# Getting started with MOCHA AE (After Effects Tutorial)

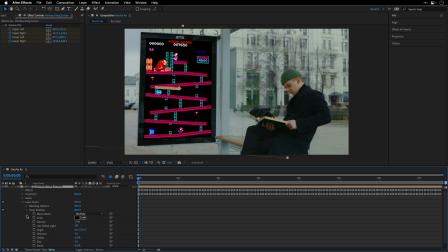[8:15]
So I'll open it up here in the timeline, and I'll play with the size. Let's just switch it on and off. And you can see the contribution, but it's really hard to tell that it's there. So to match the colors a bit better, I'll go to the effect menu.
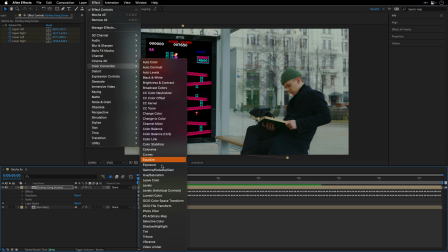[8:34]
And from the color correction category i'll add the levels effect and
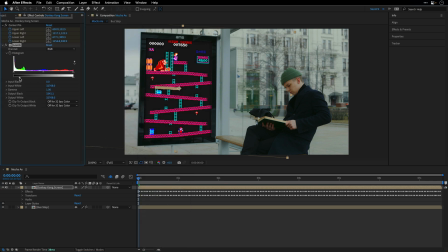[8:39]
i'm going to take the output black and move it until the black of the sign are going to be matched more or less to the black levels of the external video i'll do the same thing for the output white so i'm
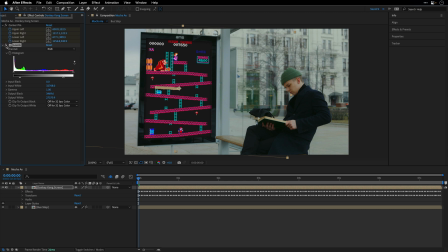[8:55]
just eyeballing it but this is going to help this digital screen to blend on top of the real footage another thing you can do is go to the effect menu and under noise and grain add the noise hls auto
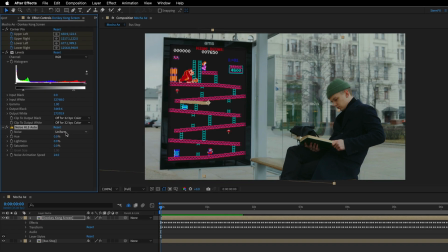[9:10]
to help us match the grain in the video so usually i'll start by changing this pop-up menu to grain and then start to play with
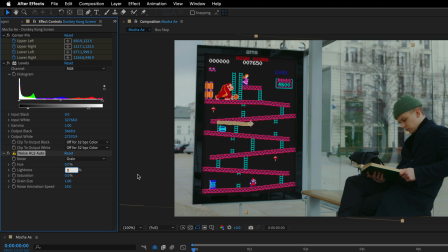[9:20]
the lightness so let's raise it to three and then to see if this helps i'll hold down the option alt on windows and using my mouse scroller i'll scroll up and this is going to help you examine the level of
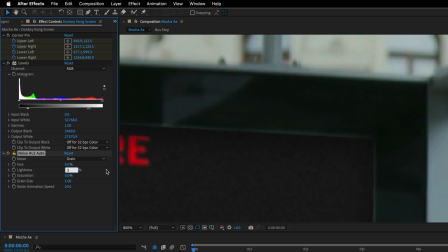[9:33]
grain that you are adding i think we went too far so i may want to reduce it to maybe two i think this is going to work even one maybe 1.5 this starts to look more in line with the video
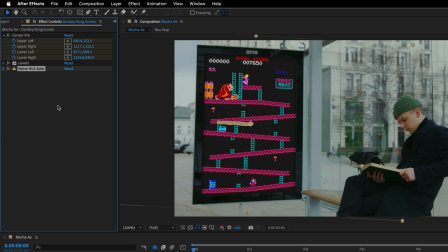[9:48]
underneath all right i'll close both of those effects and i'm going
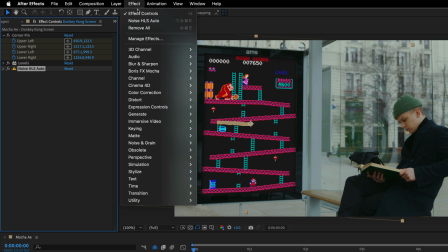[9:53]
to go to the effect menu once again and this time from the stylized category
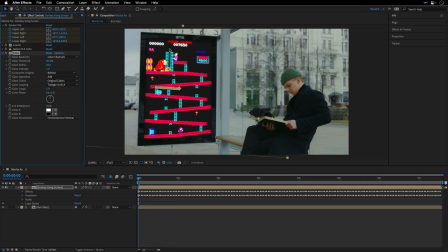[9:58]
i'll add the glow effect because if this is self illuminate sign it needs to glow a bit. I'll change the glow radius to 30 and then I'll tap to the intensity and lower it to 0.5. So this is the before and after I think it helps to sell the illusion and I'm going to
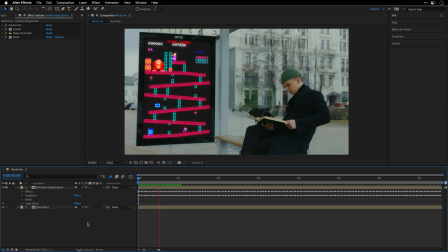[10:17]
close everything and if I want I can also preview this just to see the intermediate result.
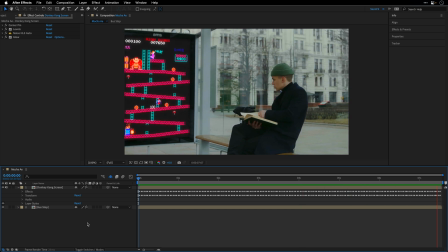[10:23]
Now again I want to tell a bit of a story not just show you the technical way of how to track something and match it to the shot.
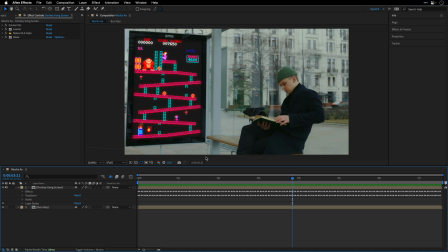[10:31]
So I want to create a transition to blink this sign, so it will replace the original one that was there, and therefore will make more sense for this person to look at it. So let's go over here after one second and say 10 frames, and I'll select again the Donkey Kong screen,
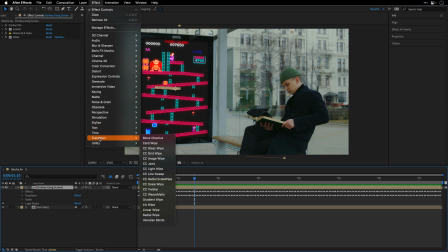[10:49]
and this time I'll go to Effect, transition, and I'll add the Venetian blinds.
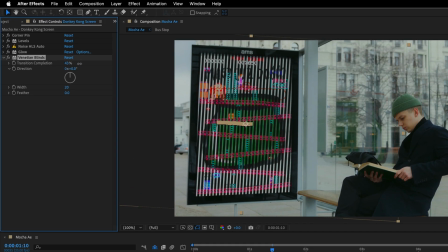[10:56]
I'll change the transition completion to something that I can see. So let's start with 50%. Of course, we're going to animate it. And then I can work with the direction just to match it to the angle that we are seeing over here.
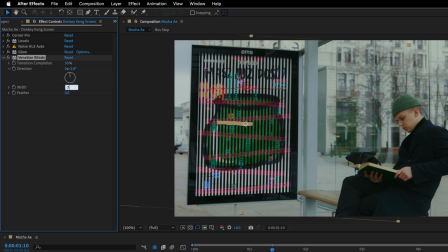[11:11]
And I'll change the width to, let's go with seven. So something like this.
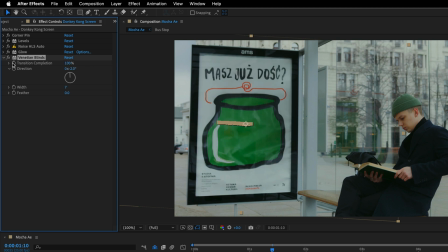[11:16]
And then we can animate it. So I'll start with 100% for the transition completion, create a keyframe over here, and then I'll move two frames by pressing Page Down twice, and I'll change it back to zero.
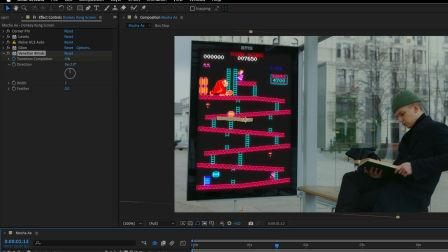[11:31]
Now I want to see those keyframes, so I'll double-click on the Venetian Blind effect. This is going to expose it here in the timeline, and then I'll select those two keyframes.
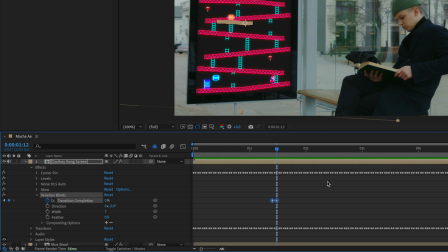[11:40]
I'll copy them to the clipboard by pressing, of course, Command-C, and then I'll move two frames forward, pressing page down will do the trick, and I'll paste the same animation.
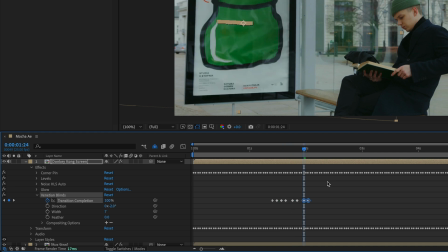[11:50]
I'll do this once more, and the distance between those keyframes doesn't really need to be two frames, so you can maybe move the keyframes just to create some sort of a fluorescent effect.
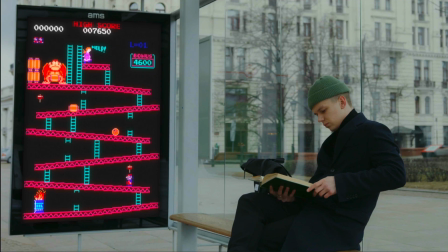[12:03]
So this is how it looks, and to add additional distortion,
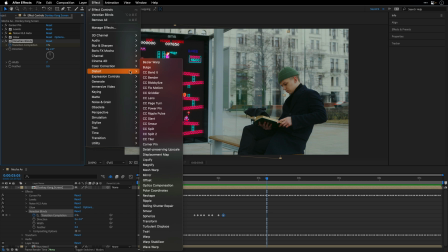[12:07]
I'll go back to the effect window, and from the distort category, I'll add the last one, the wave warp effect.